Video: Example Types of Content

So in this video, I want to take a look at some of the content that we've created and have a little think about the different ways that we can present information through video when it comes to education.
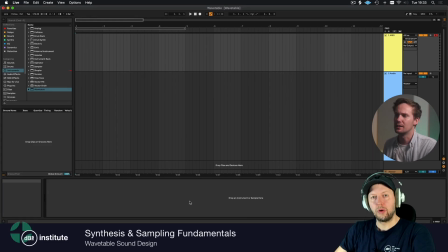16s
So first, taking a look at this tutorial screencast then. So this is basically just capturing our screen of whether that's a digital piece of software such as CAD or Photoshop or whatever you're using for your educational content.
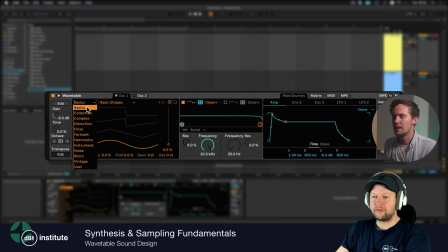29s
For us, that's musical software that you use to record and produce in. So yeah, basically just coupling that with a live video of someone explaining it. Now with this, I would say obviously you could just hit record on your screen, you could do that content and there would be nothing wrong with that.
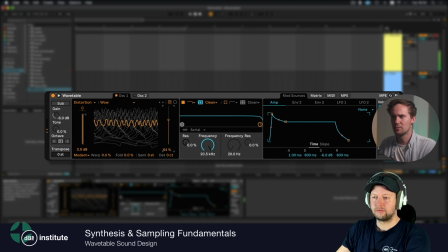46s
I think having that kind of aspect of having someone on screen gives you that opportunity to have that connection, that better understanding, you know, and that ability to kind of turn to camera, explain a concept and then come back to the screen.
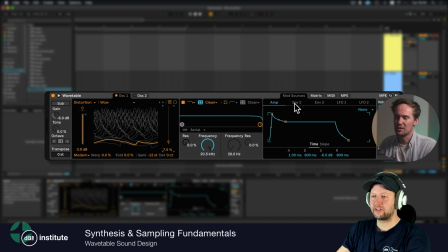59s
I think personally just makes things a bit clearer, and it feels like you're actually being walked through something rather than just watching someone on a screen. So in terms of what you can see here, this is Chris using a green screen. He's completely cut out and we don't see his background.
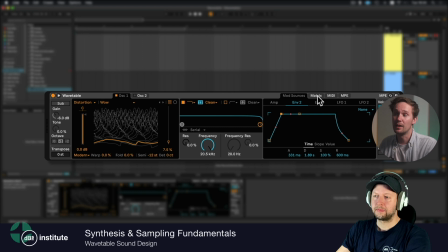75s
That was a decision on our behalf in terms of stylistically really, but also we didn't want to take up too much of the screen because these kind of softwares, that can be quite nuanced in terms of the small amounts of detail that you can see.
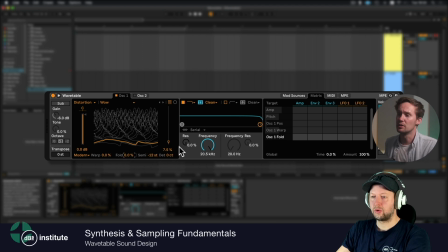90s
Other options would be things like a circle or a square. It's really, you know, there's obviously no difference. It's just stylistically in terms of what you prefer. One of the things that we often did on all of our kind of online courses, as you can see on this one, is basically have a bottom bar.
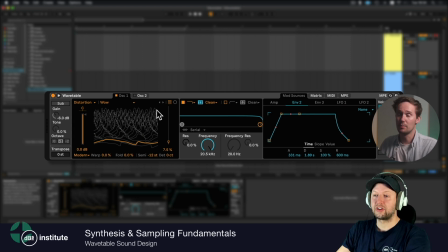106s
One, so that it was branded and couldn't be copied, and then also just so that people knew what they were watching.
Starts on a later wavetable. I just need to increase the start time, start point. So as I move this up, you'll notice it's starting higher and higher up the wavetable.
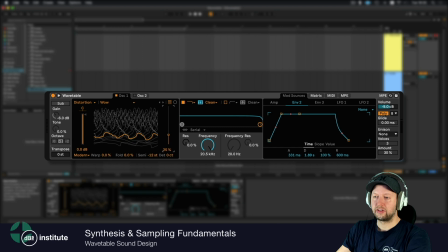124s And I could also actually change the starting position on the left here in the oscillator itself.
In terms of the equipment and how we record a video like this, obviously we have the screen capture itself, which we can do through various softwares such as ScreenFlow, OBS or QuickTime, which we'll talk a little bit about later. But yeah, recording on our computer, the screen, that's the key thing. One thing that we want to make sure of is that we're recording something like our laptop or our computer's system microphone, so that we have the option of syncing that up at a later date with the camera, with the audio. It's also worth thinking about resolution, so making sure that we're recording the whole screen and also that we're recording in a high resolution, so that if we did want to crop in at a later date, then we can do that. And storage is a really big thing. So these screen recordings, they can take up quite a lot of file size. So just making sure you've got plenty of storage on your hard drive inbuilt, or whether you buy an external hard drive and plug that in to record to that. Aside from that, we have a one camera setup. So I don't think there's really a need for more than two cameras. I think that jump cuts are absolutely fine for when you do make mistakes in these kind of videos. And then we just have one light in here as well. So quite a kind of basic setup really. And then finally, we just have a small lav mic. So we'd sync the lav, the camera and the screen capture together. And then we would look at editing that in post. So next then, taking a look at an interview setup.
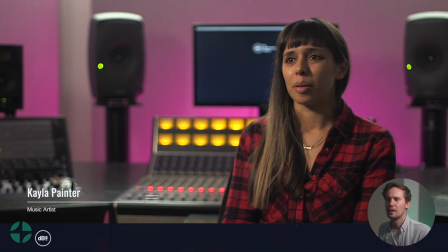215s
So for me, I really like that kind of off-camera look. And from experience, I also find that when I'm interviewing someone,
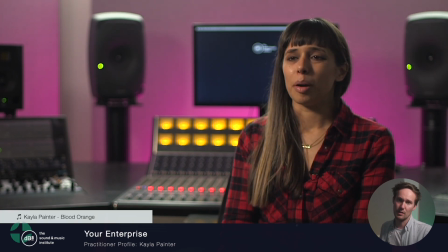222s
it's a lot more comfortable for them to look off camera to an interviewee rather than looking straight down the lens, which can feel a little bit more unnatural.
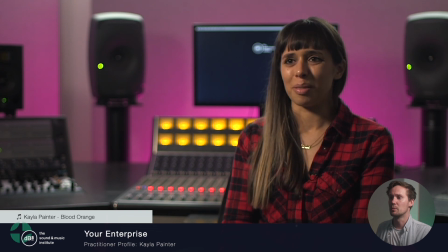231s
So yeah, in terms of that interview, we would generally set up with an A cam and a B cam.
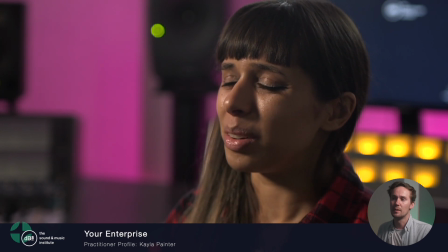236s
This would allow us to cut between the two for cutting out the questions that an interviewer might be asking,
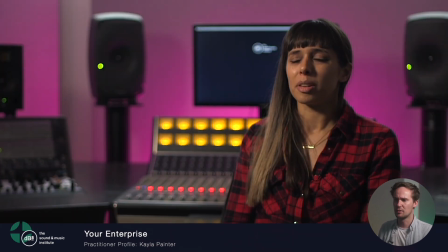243s
also masking mistakes, also tightening up the edit, so cutting out all the fluff and just making it nice and tight.